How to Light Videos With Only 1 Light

The way that you use lighting can affect the way that your audience perceives your videos as well as the mood that you're trying to convey.
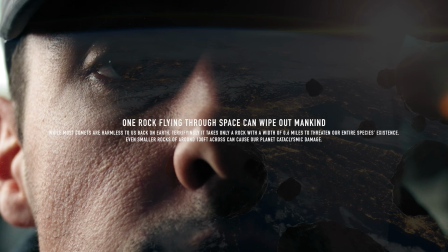[0:04]
For example, a moody lighting setup like this can convey a sense of drama or darkness, whereas a setup like this can convey a sense of calmness or ease to your audience. Makes them feel really comfortable. So whether you're a content creator or filmmaker, learning how to utilize one light source can really step up the quality of your videos. So today I'm going to show you a few tips on how to utilize one light source to take your videos from this to this. Before we get started, you're probably wondering, hey Will, I can just use my ceiling light. Why would I need to invest in a studio light?
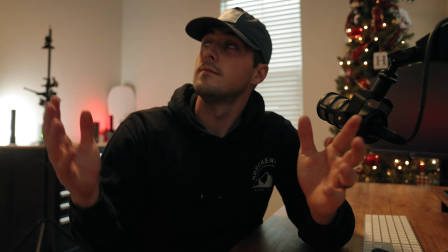[0:29]
Well, as you can see, the difference between just using the light above me versus my studio light, you can see that the studio light is a lot more professional. So with that being said, if you already own a light, you're already a step ahead. If you don't, I have a tip for you coming up that'll really help you out.
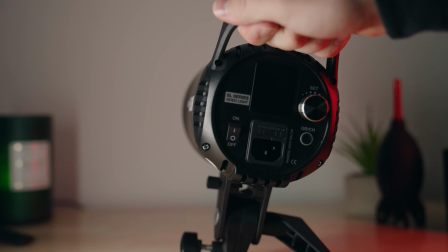[0:41]
Now, if you're looking to buy some lights, video lights can range anywhere from $50 to like $30,000.
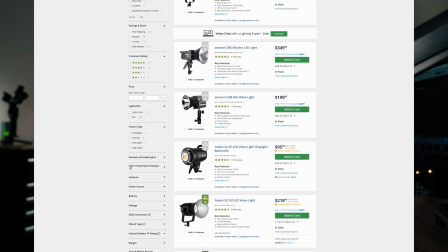[0:47]
So what I'll do is I'll just make a list below of different lights for each kind of budget. Definitely check those out if you want to. I'm not affiliated and I won't get paid for it, but I figured it'd be helpful for people that are looking to buy some lights.
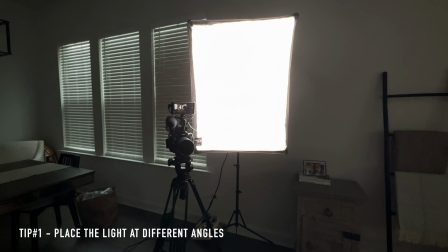[0:56]
Definitely let me know if that helped you out. All right, now that we got that out of the way, here's my first tip. Now, the first tip I have for utilizing one light source is to place the light at different angles just off of camera.
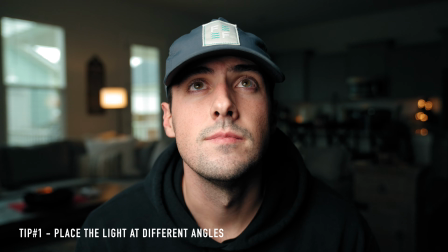[1:05]
Placing the light at different angles just off of camera can convey different moods to your audience. You have the straight on light, which is directly behind the camera. This is a little bit more flattering to the face. Then you have the light at about 25 degrees off camera, which is like your standard key light setup.
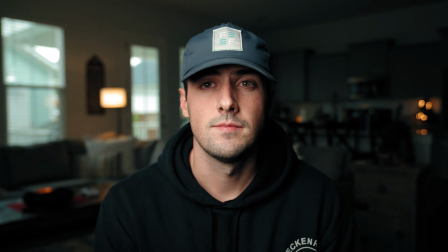[1:20]
A key light is just basically like a main light that lights up your talent, your subject, video terms.
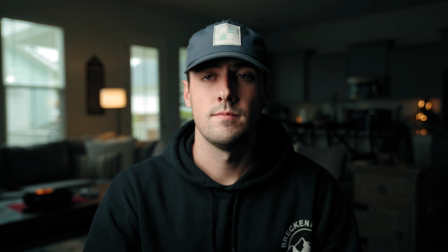[1:25]
Then you have 45 degrees, which is a lot more cinematic and dramatic. I actually prefer somewhere between 25 and 45, but 45 is awesome.
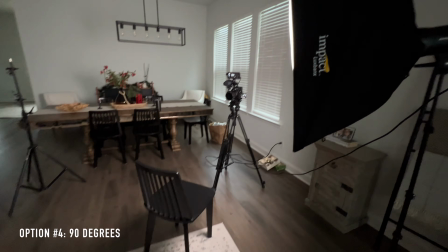[1:34]
Then you have it at a complete right angle. You can set it at about 90 degrees off camera.
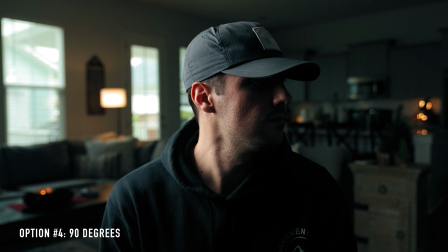[1:38]
This is a lot more dramatic because it just has one side of your face that's lit and the other side of your face that's really dark.
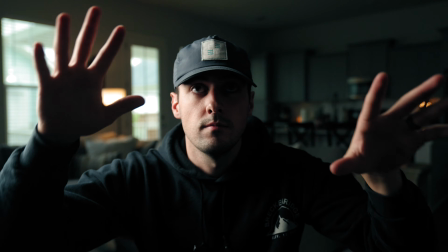[1:43]
You can get really creative with this. If you're filming a documentary or if you run like a crime drama YouTube channel, this would be a great way to light it. And then another way that you can angle it is do a top-down light.
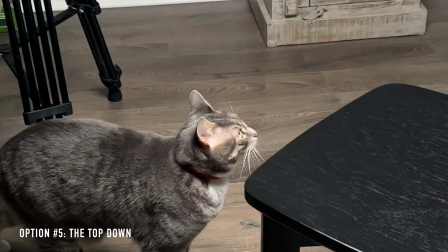[1:52]
Now this is also super dramatic because basically you're putting the light directly above you and the light's just shining down, obviously because it's above you.
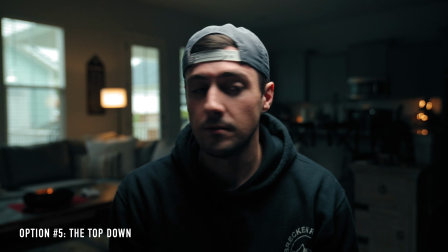[1:59]
If you like the way this looks, then definitely utilize it, but this is a pretty niche angle to set your light up.
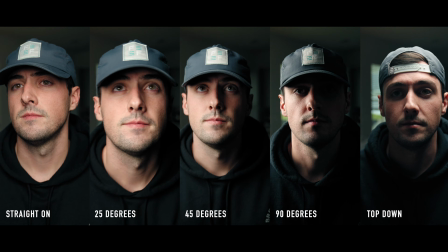[2:04]
So here's a comparison of all of them together, and let me know which one you like the most in the comments.
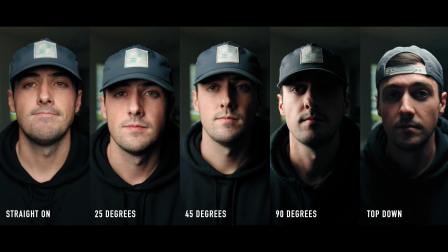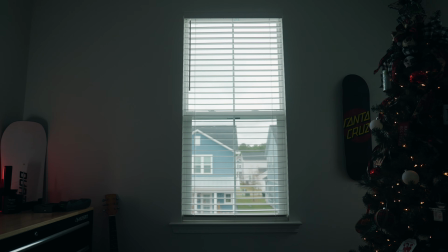[2:16]
Now, like I said before, I have a tip for you if you don't have a light. If you don't own a light, you can utilize a natural light.
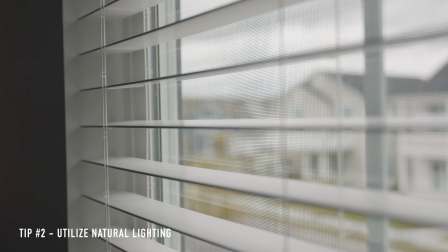[2:22]
Sometimes the best lighting is the sun. Now, you don't want direct sunlight unless you're going for a shot like this, but simply placing yourself next to a window can drastically change the look of your shot.
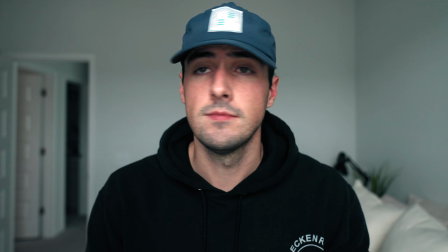[2:31]
Now, sunlight can fluctuate, which is the downside of window lighting, but other than that, this is a great, cheap, and effective way to take the quality of your videos to the next level. And just like using a regular video light at different angles, you can do the same thing with window lighting.
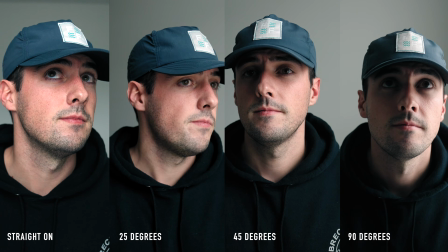[2:44]
Here's some examples and comparisons. So there you have it. If you're a content creator or filmmaker, I hope these tips were helpful for you. And if so, please like and subscribe and let me know in the comments. Thanks for watching. Also, if you made it this far, how's your day? Is it going good? Hope you're doing good. Yeah. I'll see you next time.